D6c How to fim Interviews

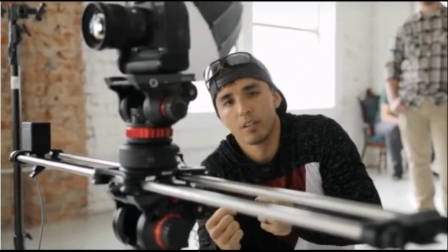So you don't want your audience to feel constrained like they're claustrophobic inside your framing. Okay, so we have our A camera set up where we like it. We'll show you where it'll be sliding on these tracks in just a second, but first I want to get my B camera set up. So I'm deciding if I want to have my B camera on the left or the right. I have this on to show you what I'm looking at here.
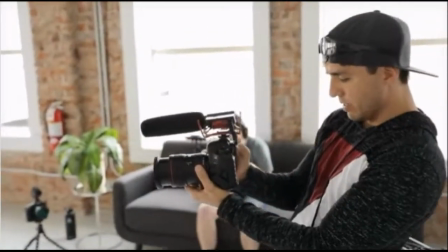I'm just trying to decide. I'm going to do a tight shot of just his face here. This is what it looks like on his right side. Our main source of light right now is over here. This is our key light.
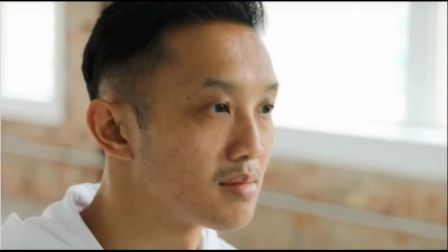So ideally I'd be shooting on the shadow side of his face for my B camera. and so if the lighting stays this way, I'm gonna end up having the camera on this side.
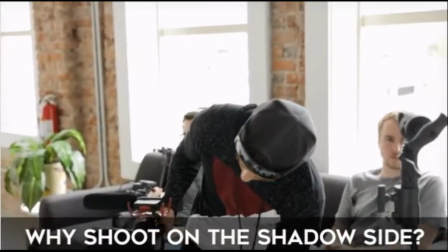So Kyle asked me why I choose the shadow side to roll the second camera, mostly for creative taste. I've studied Hollywood directors like Shane Hurlbutt and that's generally what they do in Hollywood, at least.
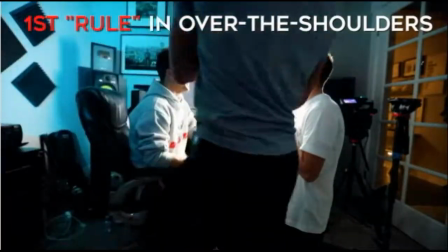But once I watch Hollywood films and actually look, yeah, mostly when there's two people talking to each other, they usually have the camera on the shadow side. So just kind of interesting, but that's how it's generally done in Hollywood.
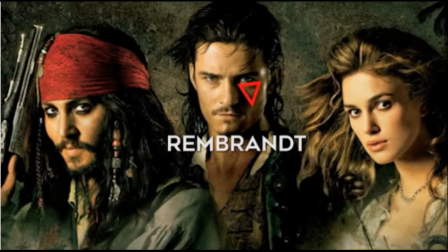I've kind of followed suit and I found that, yeah, I actually do prefer, now that I have seen it in movies and recognize it, I'm like, yeah, it does look better to me to have it on the shadow side.
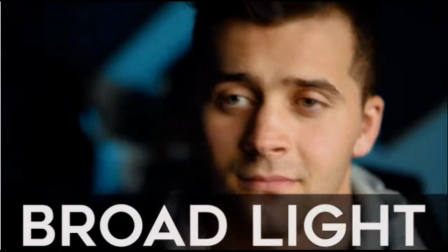When you're shooting on the light side, everything's lit up, so you don't see as many shadows, you don't see as much depth. It is more of the depth that it creates shooting on the shadow side. You can do both, neither of them's wrong. Go ahead and watch a Hollywood movie, you'll see they usually do the shadow side, but some scenes that are on the bright side, it's not, there's no right or wrong way. All right, so for now we might change this, but I'm deciding that he's gonna be looking off camera rights. I'm personally gonna be sitting right here interviewing him, talking to him.
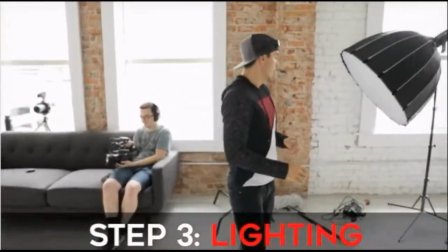So now that we have our cameras positioned ready to go, now we're going to bring in the lighting. So what we have here is the Aputure 120D with the light dome.
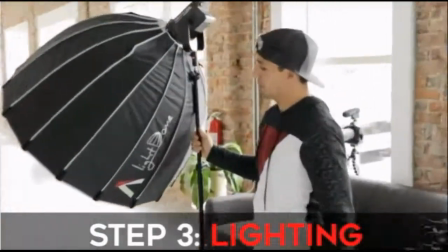This is my favorite go-to light when it comes to shooting interview style stuff like this because it is such a soft light with this dome that it makes it super flattering on the face.
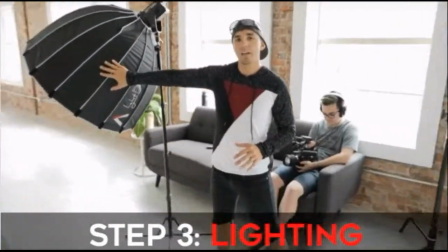So I try and get this as close as I can to my subject without being in the shot.
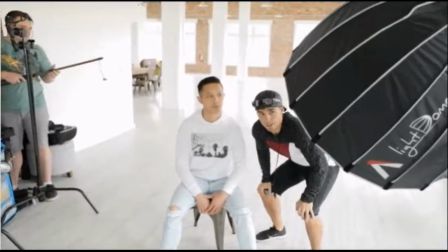So if you guys watch my tutorial videos, this thing is literally like three feet from my face when I'm shooting interviews because I want this to wrap around my whole face to make it softer.
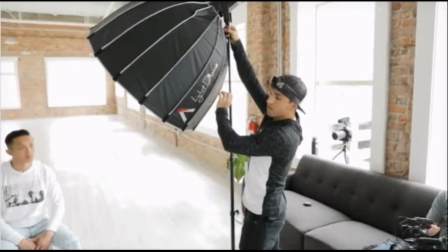Now we already have a lot of soft light pouring in, so we actually may not need a whole lot of artificial light today.
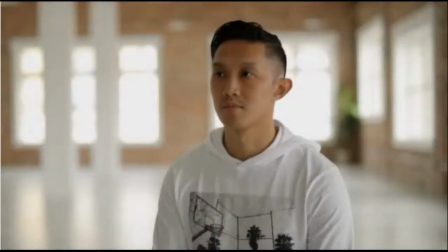The idea though for me is, like I said, when I was looking into the camera before, I noticed that on his face I had to bump up my exposure to get his face exposed right, but then that put the background kind of overexposed. So I'm trying to bring in a little bit more light to match the rest of this light so that his face can be brighter than the background.
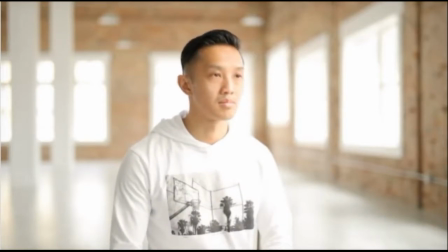Now let's bring in the light. This is one of the biggest things I'm looking for when I light is these shadows on the face.
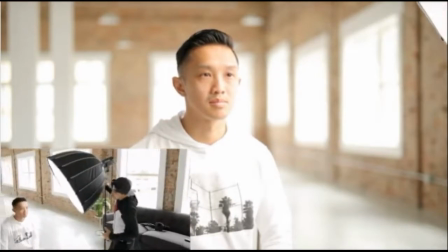So if I bring this over here, see we're creating more of a split lighting, right?
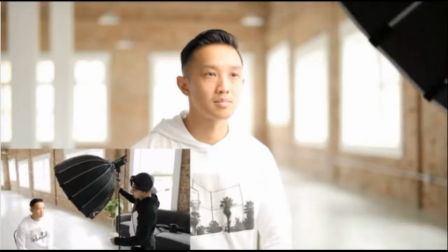As I bring it over here, we're lighting up more of that side of his face and you can see the shadows right along there.
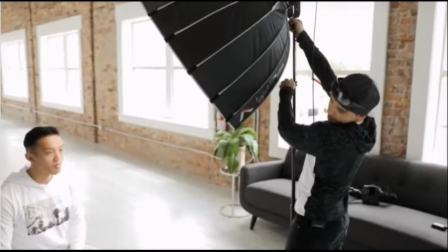So that's what we're trying to do, create depth, create that shadow, and then with this height, brings in shadow under the chin to give us that nice drop shadow.
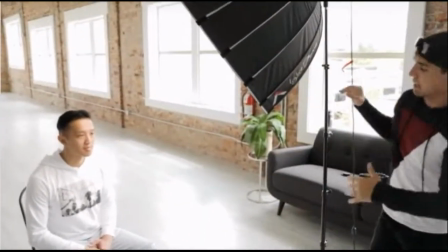So we want it above him and slightly to one side.
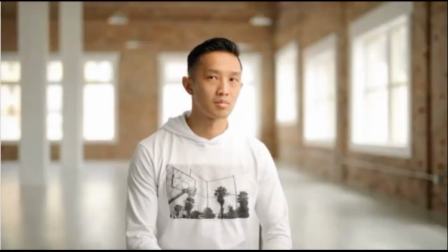Now I can bring my exposure down and see how it brings the background to be darker than the subject.
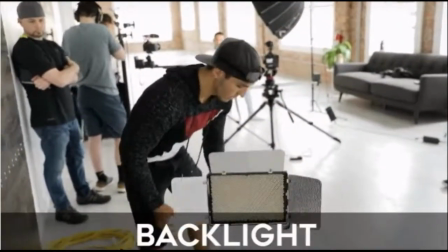All right, so now we're gonna bring in a second light for a backlight. This is the Lightstorm One by Aputure.
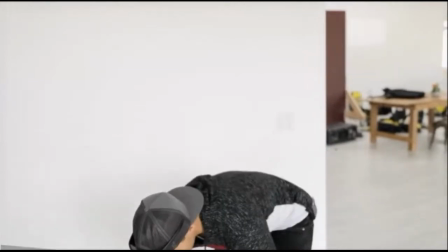This is the bi-color version. I like to put it on the opposite side of the key lights, get it nice and high, coming down on them like so. But let's talk about color temperature because this is a bi-color light, so we have the option if we want to go 3200 Kelvin or 5500 Kelvin, which is what this range is to.
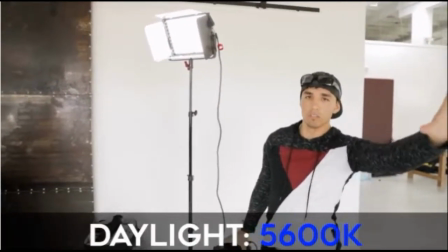Outside lights is daylight, which is gonna be around 5,600 Kelvin. This light dome is 6,000 Kelvin, which is a little bit bluer than the outdoor light, but it's close. For now, I'm gonna try and match this with all the other lights and put this at 5,500 Kelvin.
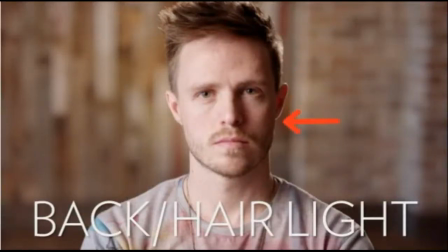The purpose of the backlight, we've talked about this in the lighting video, is to outline your subject to kind of make them separate from the background.
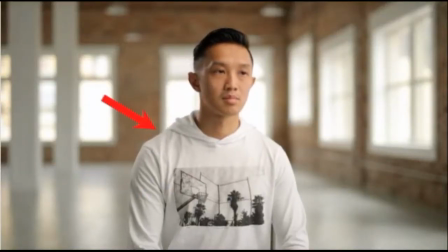So go ahead and turn that on, Edward. So you see how it kind of lights up that shoulder there? I'm gonna call that good.
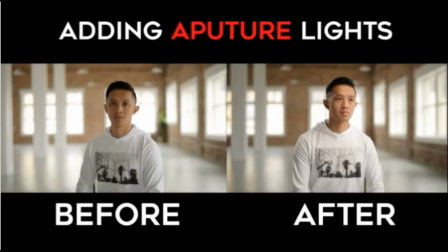I like what I see. All right, so there's our lighting setup. We've got the light dome as our key light, the light storm as our backlight here. So here's Brendo and he's on set going to help us set up the audio. I'm gonna be asking him questions of what he looks for and how he's setting things up and any questions as we go.